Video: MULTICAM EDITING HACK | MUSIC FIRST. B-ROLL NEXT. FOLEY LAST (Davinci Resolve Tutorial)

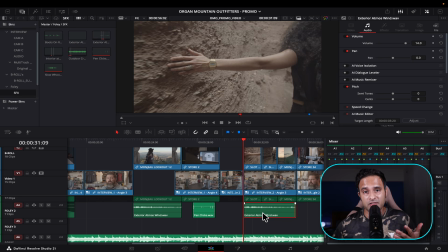(12:27)
Now we want this Foley sound to sound like 3 different Foley sounds. So for that, what we're going to do is I'm going to go over here.
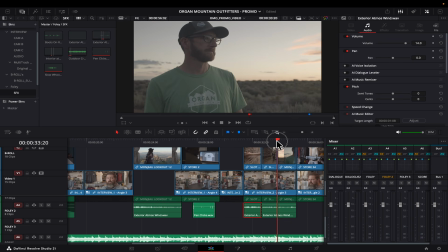(12:33)
I'm going to hit Command K and cut this. I'm going to go over here. I'm going to hit Command K and cut it again.
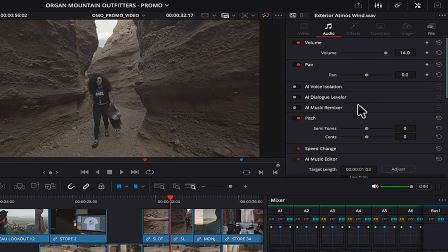(12:38)
Now to make that change, we can go over here in the audio inspector and I'm going to reduce the sound of the semitones to about -3. I'm going to improve the sense to about 4. Now why am I doing that is because it's going to change the same audio and make it sound a little bit lower like this.
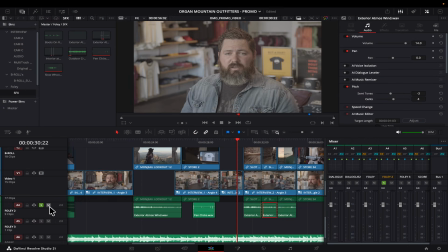(12:55)
So I'm going to solo this track out. So there's a little bit of a difference even though it was the same Foley sound.
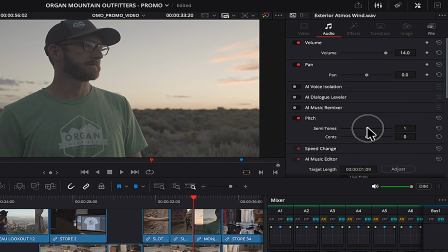(13:04)
And I'm going to do the same thing over here as well. This time I'm going to just improve the semitones and the sense. And here I'm just going to add a little bit of a pan.
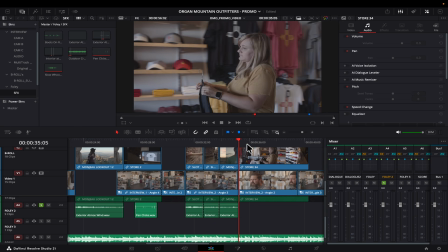(13:17)
Like that. Next, for this shot, I want the interior atmosphere sound because this is a shot of this person inside the store. I'm going to use this clip, the interior atmosphere Foley, and I'm going to just improve that a little bit.
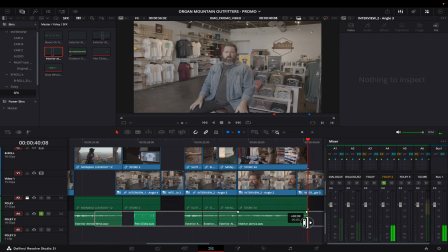(13:30)
And I'm going to just extend this to till about here. And you can see that it's kind of fading out over here.
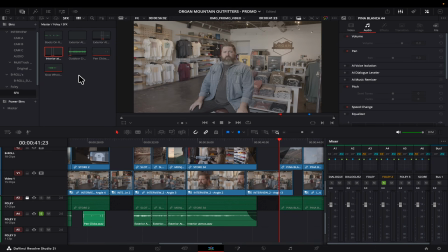(13:36)
So I'm going to do the same with the audio as well, like that. And over here, where we have the J cut to the exterior, once again, I'm going to add an exterior atmosphere sound.
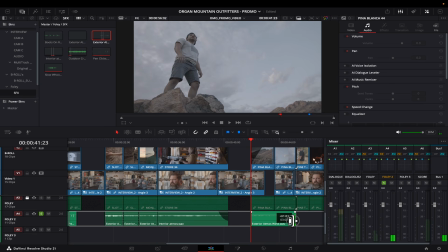(13:45)
And this time, what I'm going to do is I'm going to extend this till about there. I'm going to improve the volume to about that much.
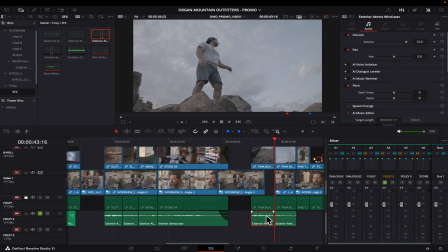(13:52)
And at this cut, once again, I'm going to hit Command K. And since it's fading in, I'm going to go into the fade in point over here.
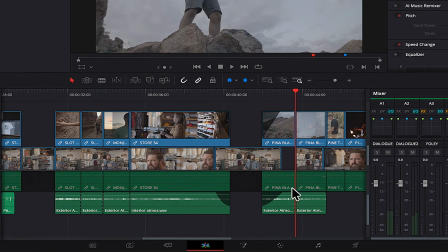(14:00)
I'm going to do the same thing with the audio. And just bring this down a little bit. And to change this so that it doesn't feel or sound like the same thing, once again,
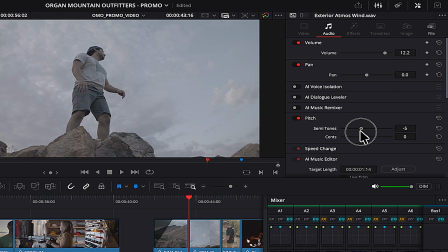(14:08)
I'm going to go into the semitones and I'm going to reduce this to about -4 and the sense to about -7.
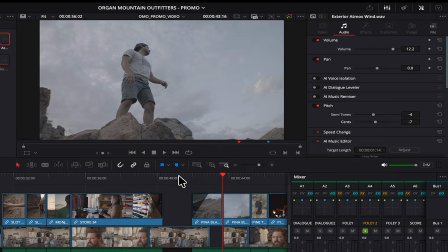(14:15)
So this is how it will sound.
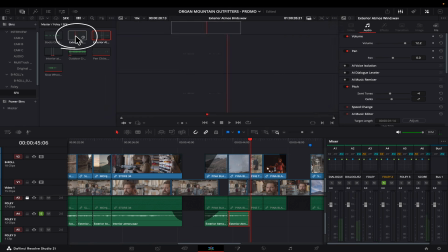(14:20)
Now for this, I'm going to use this exterior atmosphere birds Foley and I'm going to add this over here.
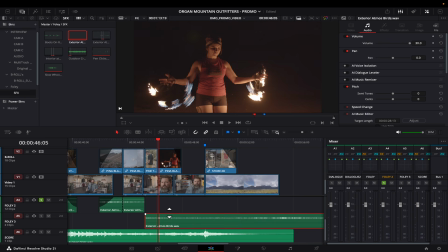(14:26)
I'm going to just improve the volume of this so that I can see where the audio is. I'm going to trim it in and I'm going to press W and trim it out. So let me just solo that track as well.
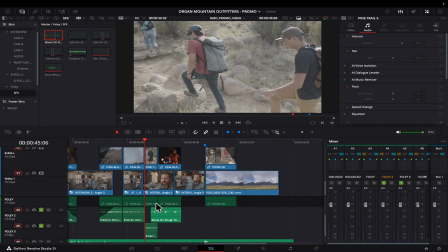(14:37)
And one more thing I'm going to add over here is this boots on ground Foley. Let me just go in and sync this.
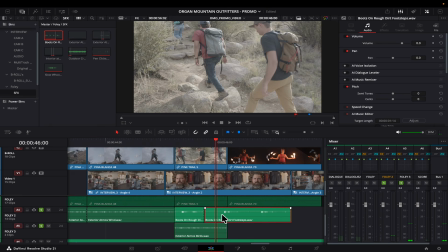(14:44)
I'm going to make a cut here. So the foot is landing over here. So there needs to be another Foley sound. So I'm going to just trim this and I'm gonna align this with this. So let's see how it sounds.
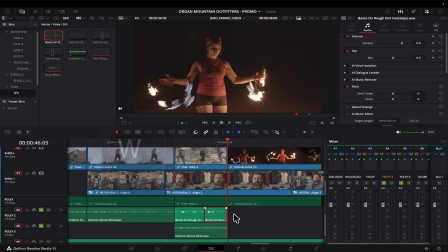(14:58)
And the last portion, which is extending a little too much, we can just trim it out by hitting W. Now the last one, so for this, we can just use the exterior ambience sound,
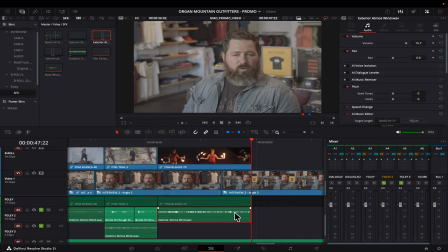(15:06)
and I can just crank this up a little bit, and I'll just hit W and trim it out. And since this is fading out, I'm going to fade out the audio as well.
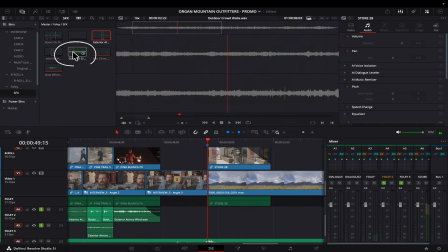(15:15)
Now for this B-roll, since it's a shot of the store, once again, we can use the outdoor crowd, and over here,
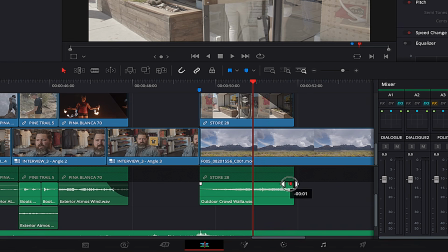(15:22)
I'm going to hit W and go back 1 second, and I'm going to once again just fade this out as the video fades out as well. So now I'm going to show you the before and the after. That means before we added the music and the B-rolls and the Foley, and after we added the 3 of them.
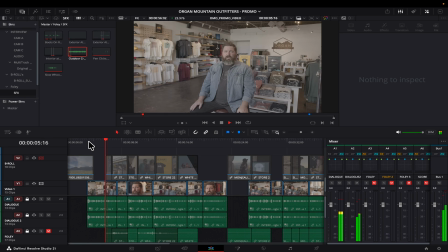(15:38) My name is Chris Lang, and I'm the founder of Warrior Mountain Outfitters. We are located in our store in Las Cruces, New Mexico.
And this is how the video looks after we made these changes.
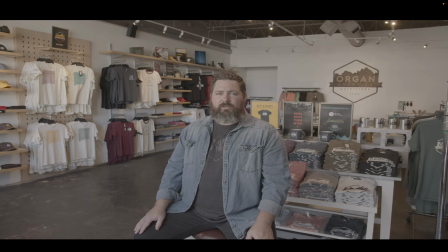(15:50) My name is Chris Lang, and I'm the founder of Warrior Mountain Outfitters. We are located in our store in Las Cruces, New Mexico.
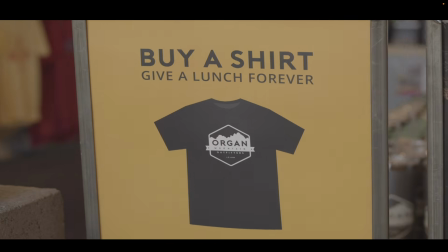(15:56) Warrior Mountain Outfitters is a lifestyle and outdoor brand that not only promotes the outdoors, but also gives back at the same time to our communities that we live in.
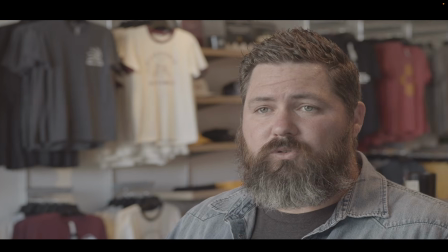(16:05) And so with every purchase, we donated lunch to local schools, and we donated over 100,000 lunches so far.
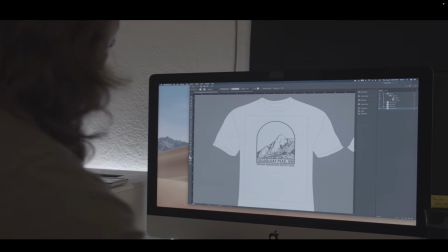(16:14) First started in 2016. I designed the logo that braces our brand today.
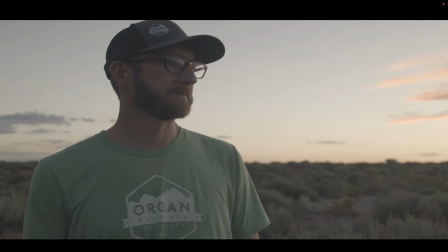(16:19) Being able to connect and hear their stories and tell our stories, and that's what really inspires us.
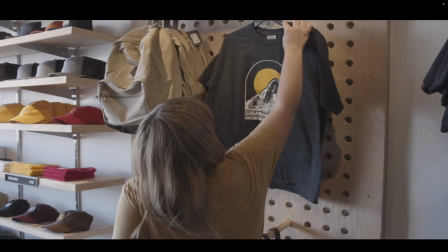(16:25) And we take that inspiration and we bring it back to the store, and that's really where the design process starts.
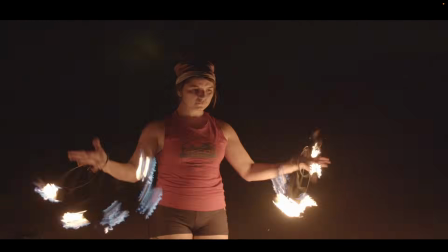(16:31) So how do we embody that? The only way to do that is to experience it, and that's why we say experience the Southwest.